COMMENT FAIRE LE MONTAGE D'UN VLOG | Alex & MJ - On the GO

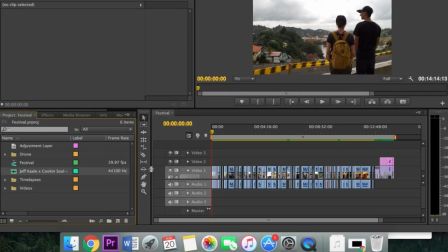Fait qu'une fois qu'on a choisi la toune, la musique, on peut l'importer dans notre projet et on est prêt à commencer finalement le montage qui est définitivement ma partie préférée dans tout le processus de création et de production.
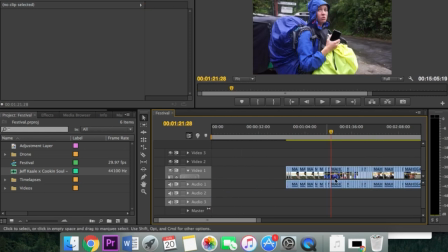Fait que si vous écoutez nos vlogs depuis un bout, vous savez qu'on a une certaine structure.
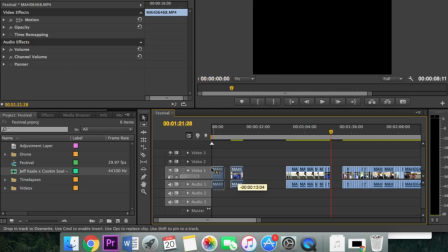Vous avez peut-être remarqué qu'on aime commencer nos vidéos avec un clip drôle, comique qui vient piquer notre curiosité.
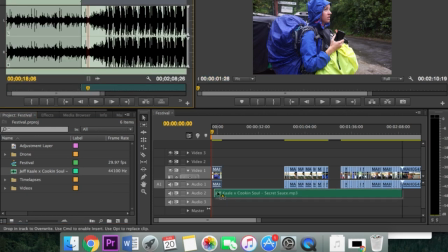Fait qu'une fois le clip en place, on peut insérer la musique tout de suite après et visualiser tout ça.
Quand j'étais allé au toilette, il y avait tellement de pisse sur le bol, là, ça avait pas de bon sens.
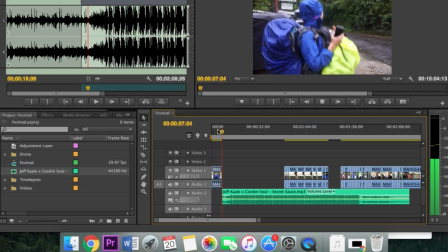Je suis sûre que le gars, il avait fait ça de même. Ma blonde, extrêmement fière.
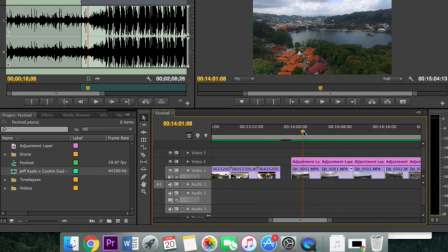Bon, ensuite, nous, on aime ça mettre quelques clips de drone,
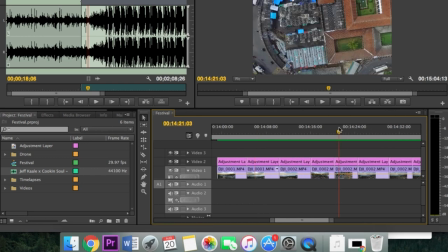question de bien vous situer visuellement de l'endroit où se déroule l'épisode.
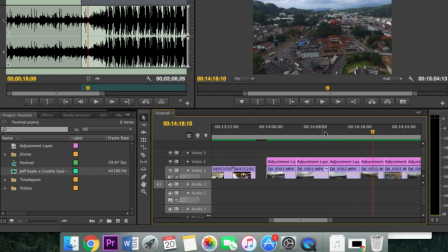Fait que dans ce cas-ci, je vais choisir une clip que j'aime bien souvent, un plan d'ensemble où on voit beaucoup de la ville.
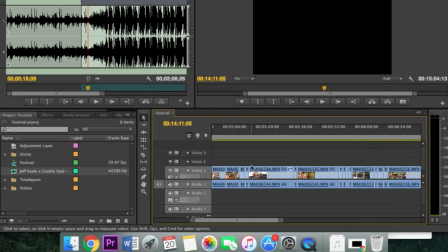On appuie sur commande X pour couper et ensuite commande V pour coller.
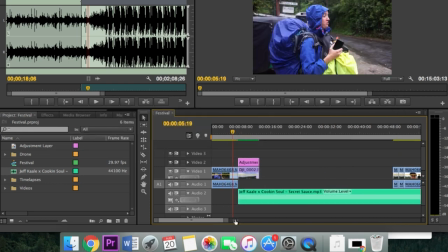Et on va la placer juste après la clip de MJ qui se déhanche. Là, c'est important de verrouiller sa piste audio parce que si on ne fait pas
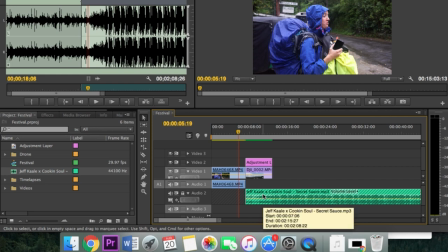ça, on risque de couper dans la track musicale lorsqu'on va couper dans notre clip vidéo.
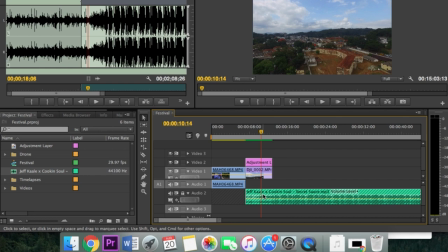Alright, tantôt quand je disais que ça prenait du rythme, ben c'est là que ça se passe. En fait, on va commencer à couper nos clips questions qu'on puisse monter sur la musique. Souvent, je vais couper d'une clip à l'autre, soit sur le temps ou le demi-temps. Question de donner du rythme et que ça change continuellement.
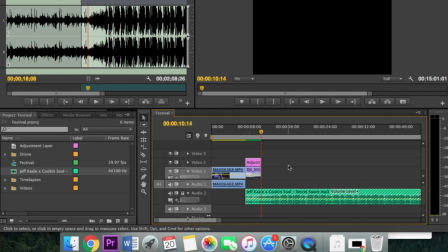Et pour couper, j'utilise deux raccourcis, le Q et le W. Le W va couper tout ce qui est après mon curseur et le Q va couper tout ce qui est avant mon curseur.
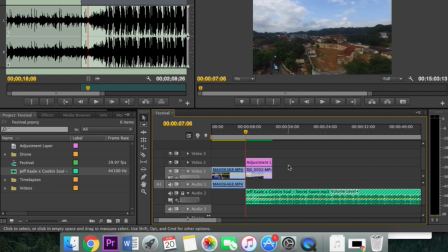Fait que dans cette situation ici, et je coupe, je pèse sur pause, je pèse W et ça coupe tout ce qui est après mon curseur.
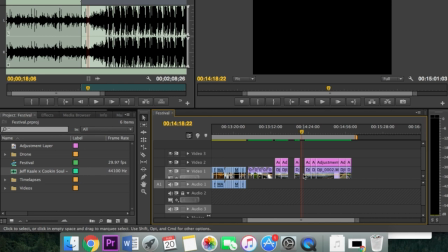Alright, c'est bon. On va aller chercher une deuxième clip de drone. J'appuie sur commande X, je coupe, je colle, on insère, on écoute.
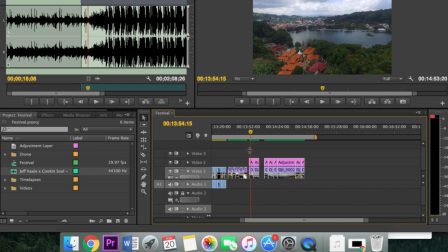Coupe. Même chose, W, on coupe tout ce qui est après. On va chercher une troisième et dernière clip de drone.
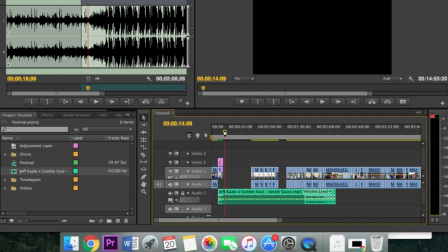Commande X et commande V, on colle et on écoute. Et on coupe. Bon. Cela est fait, les trois shots de drone sont insérés.
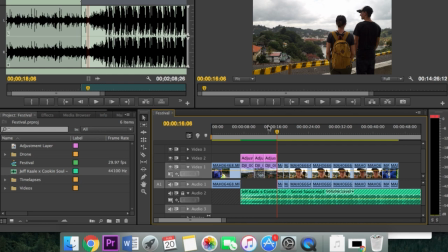On est maintenant prêt à passer à la partie intro. Question de situer notre public, les gens qui écoutent la vidéo. On veut leur dire qu'est-ce qui va se passer dans la capsule, c'est quoi notre quête, c'est quoi notre but, où est-ce qu'on s'en va avec tout ça.
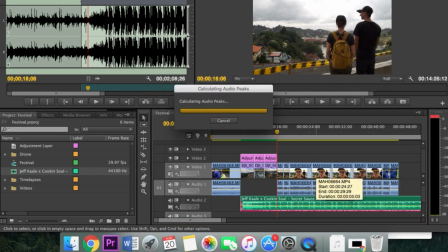Là, je trouve qu'au niveau musical, c'est un peu fort. Alors, on va la baisser de 3 décibels, question d'avoir un bon niveau tout au long de la capsule.
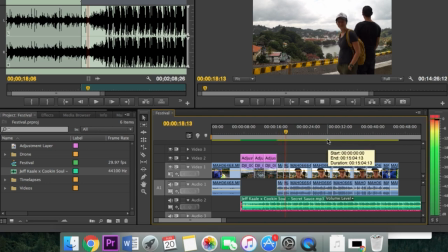Et là, super important, si vous faites des vlogs ou n'importe quel autre type de capsule,
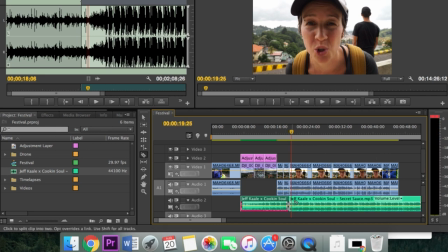quand quelqu'un parle, c'est super important de baisser le son de la musique. Parce que sinon, on n'entend pas. Nous, on descend à moins 17. Et à ce niveau-là, ça fait en sorte qu'on puisse bien entendre la personne qui s'exprime devant la caméra. Et pour assurer une belle transition au niveau du son entre les deux niveaux,
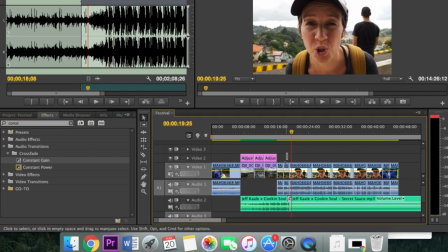on insère un constant gain qui est en fait un peu une fondue audio. Honnêtement, après ça, c'est pas mal similaire.
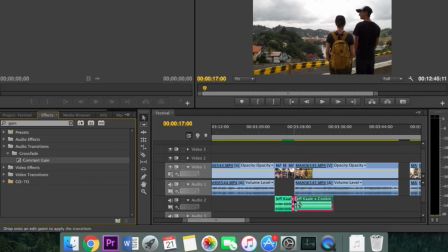C'est du copier, du coller, du supprimer. Alors, j'irai pas plan par plan parce que ça serait interminable, ça serait vraiment trop long.
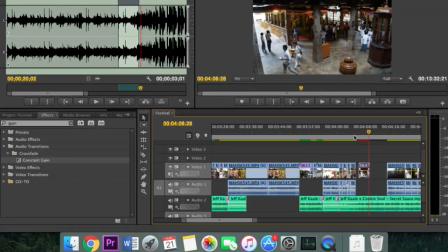Un montage comme ça, ça nous prend facilement entre 4 à 6 heures à compléter, ce qui nous aurait probablement pris entre 10 à 15 heures l'année passée.
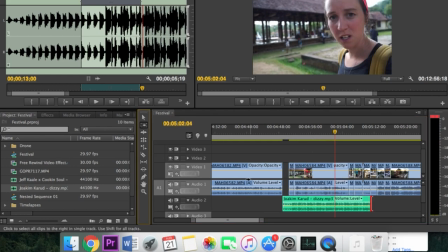Le plus qu'on en fait, le meilleur qu'on devient, le plus rapide qu'on est. Et c'est la même chose pour n'importe quoi, pour n'importe qui.
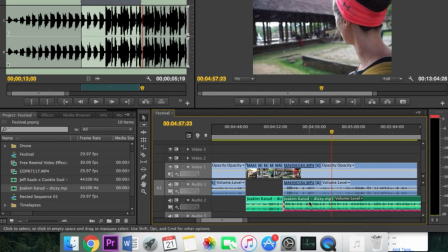On ne devient pas joueur de la NHL en ayant seulement joué une saison au hockey.
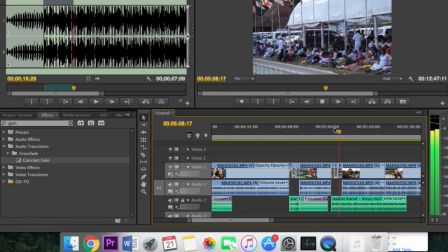Le plus que vous pratiquez, le meilleur que vous allez être. Alors, soyez pas découragé si vous mettez des heures et des heures dans vos montages.
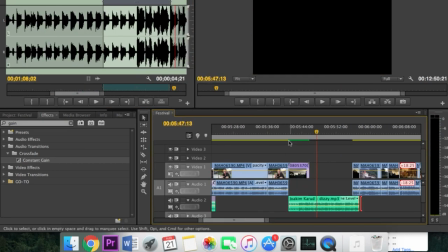Je vous le dis, le plus que vous en faites, le moins de temps que ça va finir par vous prendre éventuellement.
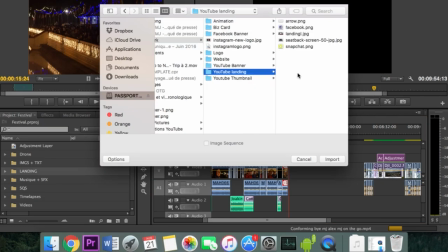J'en profite pour répondre à une question qui nous a été posée.
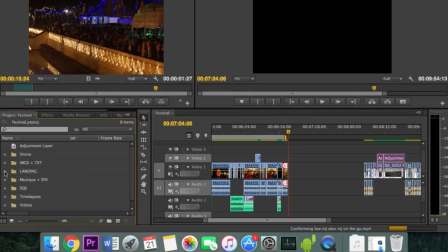La question était comment on fait pour créer le landing, alors l'espèce de page à la fin où on peut cliquer pour aller voir la vidéo précédente. Ben en fait, c'est assez simple.